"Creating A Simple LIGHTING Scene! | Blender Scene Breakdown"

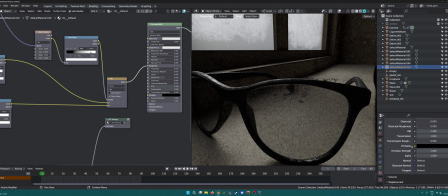[4:21]
If I go back to the objects, the glass has some scratches and stuff, so this is not needed. What basically it is there's just this texture. Let's go this one. So there's a scratching texture that I combined with this fingerprint texture
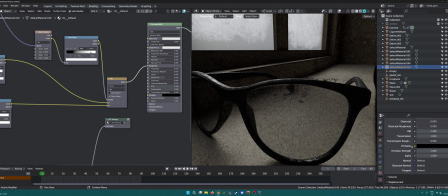[4:41]
using a mixed node and then having a noise as the factor. So then we have sort of mixed scratches and fingerprints, and then in this you can almost see some scratches and fingerprints. I'm
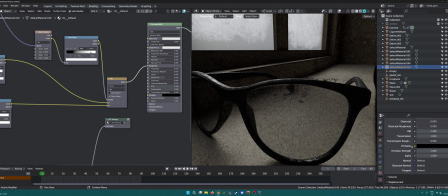[5:00]
not sure if you can see that. Anyway, so that's just for that. And then for the frame, I added, so for the frame, I added a quick
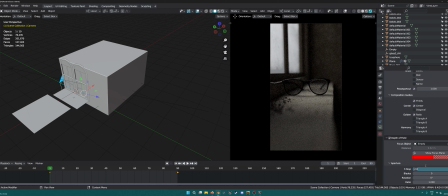[5:15]
texture, the same fingerprint texture, as you can see, just so it gives it a bit of a smudgy look, with a color ramp into the roughness, and so then we can have some sort of roughness on the scratchiness and fingerprint stuff on the frame as well.
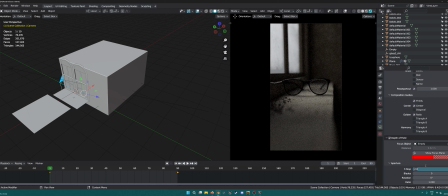[5:33]
Can't really tell from this distance, but it actually does make a difference. If I take this off, there is some difference in the shadowing and stuff. Yeah, so that's it really. Depth of field and stuff, I played with the camera settings.
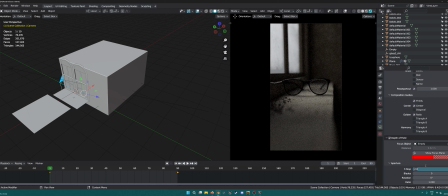[5:49]
Everything inside is closed off, so it's dark, and so you get like a gradient of darkness going towards like light. I did actually play with a few things. If I just show you this real quick, if I go to the camera,
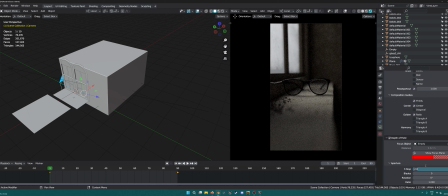[6:13]
oops, so this is the camera view. So I tried playing with the composition a bit. You see these composition guides and stuff, so I was thinking maybe have it to one side, it might look better, but then this place looked totally empty,
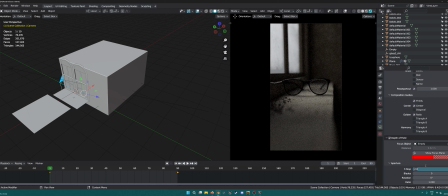[6:30]
and then obviously to this side just looks, I mean, you could have it, but then there needs to be something. I felt like it just doesn't make sense, so that's why I just kept it in the middle, so it's center. And then I tried even zooming in and stuff, that maybe it looks better,
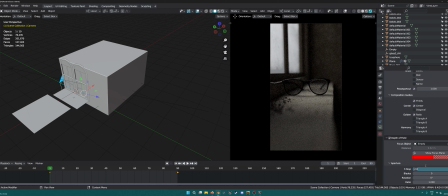[6:50]
but then it was too much in focus, and I wanted to see like the debris and stuff that I had. Like, look how nice that looks. I could have it at an angle as well, like this. I mean, once you have the scene set up, you can play with the camera angle and stuff as much as you want,
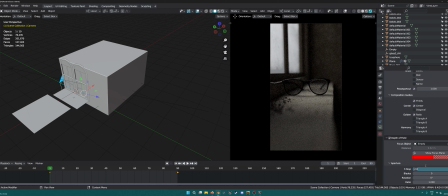[7:10]
just to make it maybe look nice. That looks cool as well. The depth of field makes a big difference. So that's just a simple scene. As you can see, there's nothing much to it. Is there a light outside?
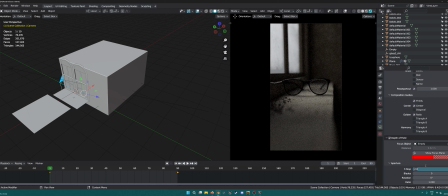[7:27]
I don't think so. Let me see. Yeah, there is one. Let's see if we turn this off. So if I turn, so it's the one that's causing.
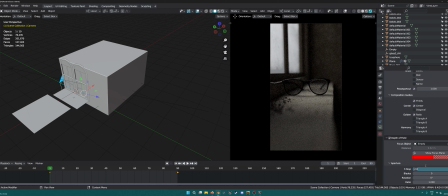[7:44]
So I have a light out here, which is just a sunlight, and it's just penetrating through the glass at an angle. And then if I turn this on, as you can see, it's just a very diffuse thing with no shadows, no really light.
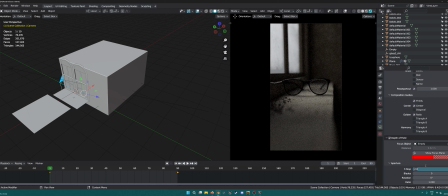[7:59]
And then just a bit more. I could increase the lighting, but I kept it at 2 and then played with post-processing. I could make it a bit warmer, but it's overcast, so it wouldn't really be that warm either.
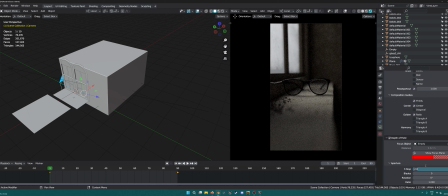[8:16]
So that's it. I could try and make it into one of these dimensions for like a reel or something. That might look good.
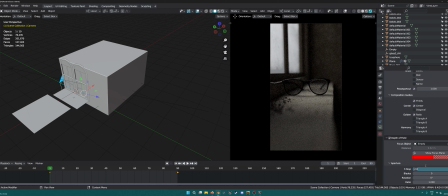[8:30]
But yeah, so that's the basic scene. If I take the box off, you can see even if I boxed it off or something, it's not what do you call it, dramatic lighting. It's just
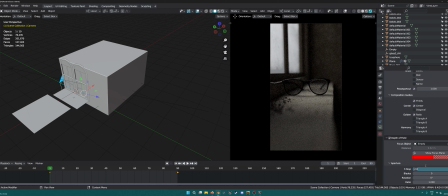[8:48]
lighting everywhere, and there's just no point of focus, I'd say. So this gives some dramatic lighting. If I turn off depth of field, you can see
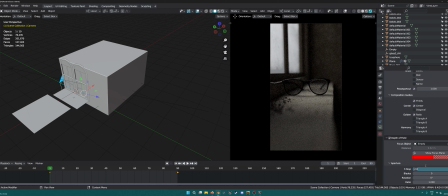[9:01]
I mean, it looks okay, but then you can see everything so clearly that depth of field hides your imperfections and stuff. The inside of this is just a normal texture as well, just like a concrete texture I got from Polyhaven.
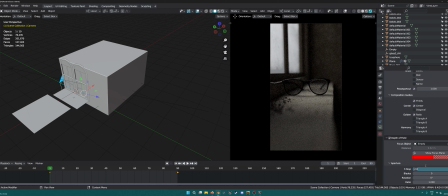[9:19]
And I need to turn this back on because it doesn't look good with that depth of field. I tried lowering the depth of field, tried to make it like really shallow, but I wanted to see some of this, so then something playing around with it helps.
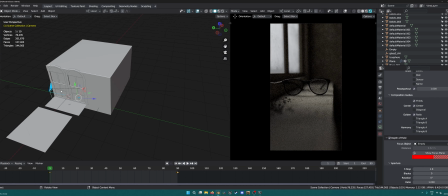[9:36]
And then we have the focus plane as well, which is just an empty, this empty is for the focus plane,
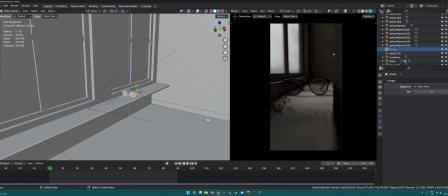[9:47]
and that's it. So textures, which I think 4K textures on this,
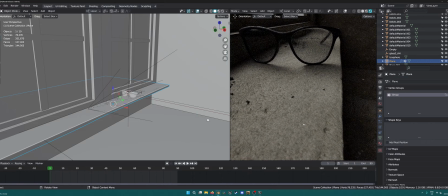[9:55]
because this is the main thing that we're going to be looking at. So although it's blurred with the depth of field, it still needs to be high res.
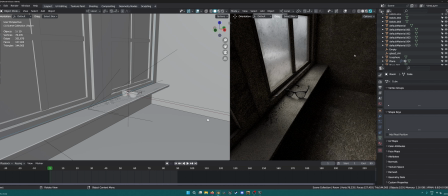[10:04]
So this is 4K as well. This is 4K as well, I think. This is 1K.
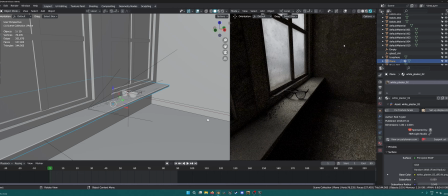[10:10]
This is 4K, so that's 1K. I can't really see anyway, so that's fine.
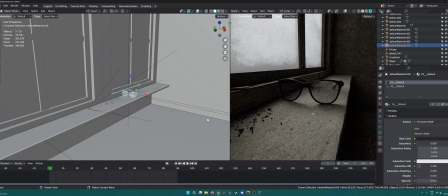[10:15]
And then textures, and then lighting, and that's what you get with a simple,
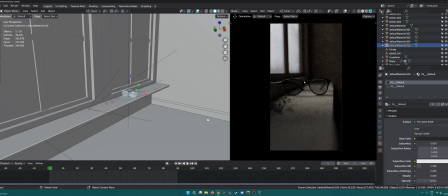[10:24]
funny what a little bit of lighting and textures can do for your scene, right?
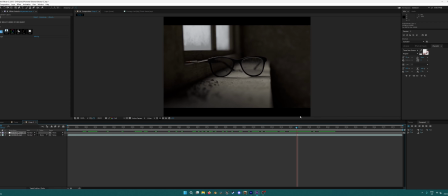[10:33]
So just for the quick color correction, this is the raw render, you could say, from Blender, which looks alright. I'd say decent, maybe a bit more photoreal than something cinematic, but for something more cinematic,
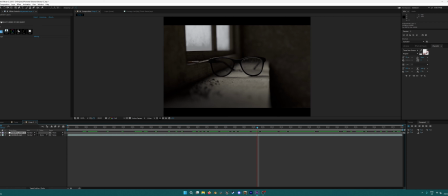[10:49]
what I do usually is add an adjustment layer with this magic bullet lux,
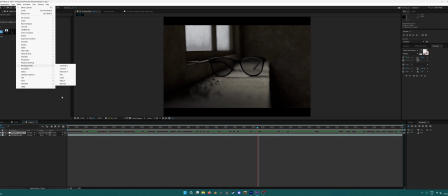[10:55]
which is just a really nice add-on for color correction and stuff.
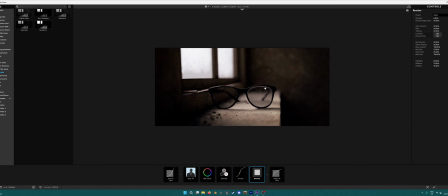[11:02]
I've already done it here, as you can see.
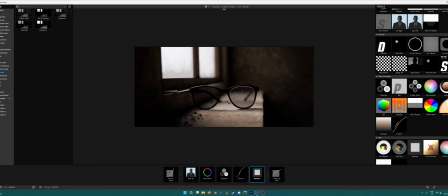[11:04]
I added a few tools that you can just select from the side as different things that you can just add and experiment with,
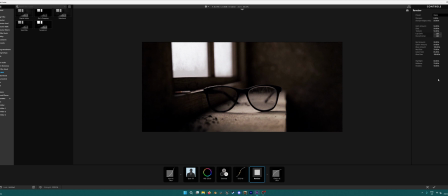[11:12]
and once you get some practice you can kind of tell which ones would look good.
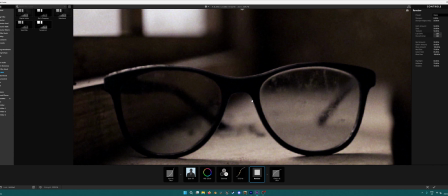[11:16]
So if I just zoom in, first of all, there's this spot fill.
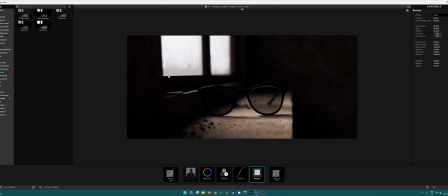[11:21]
Basically, if I just turn it off, it's just a highlight sort of in this area where the light is coming through, so it just kind of makes this more prominent and focuses our eyes on this,
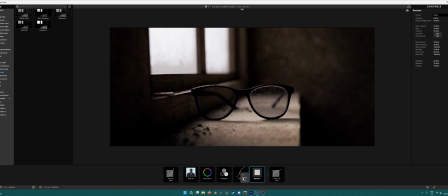[11:35]
combined with the S curve, which is basically just a contrast curve.
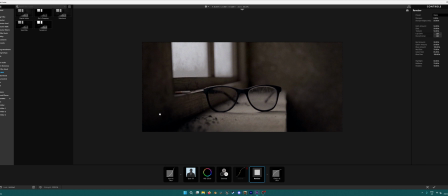[11:42]
As you can see, the edges kind of go a little darker, and there's more focus on the middle, sort of where our eyes should be going. And then basic colorize just for some, you can say, tint.
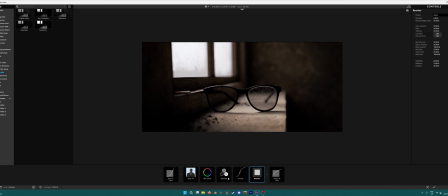[11:59]
I mean, you could leave it as is, but it looks a bit more dramatic, I'd say.
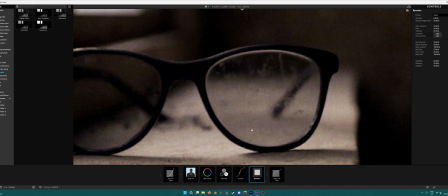[12:05]
And then there's this renoiser. Ooh, a bit too much. As you can see, without it, it's quite clean, which is okay.
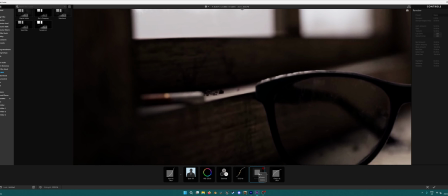[12:13]
Like, you might want something clean, but if you add the noise in it, it makes it a bit more,
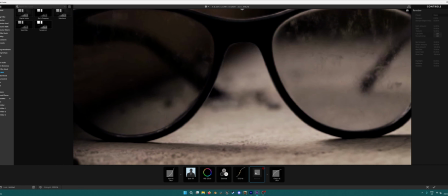[12:20]
maybe like it's taken from a camera instead of rendered. So noise is always good.
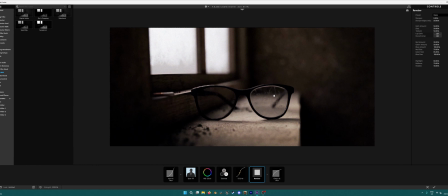[12:26]
Any noise, film grain, stuff like that, to add to your render. And then you can always sort of play around with the settings over here for all these sort of effects.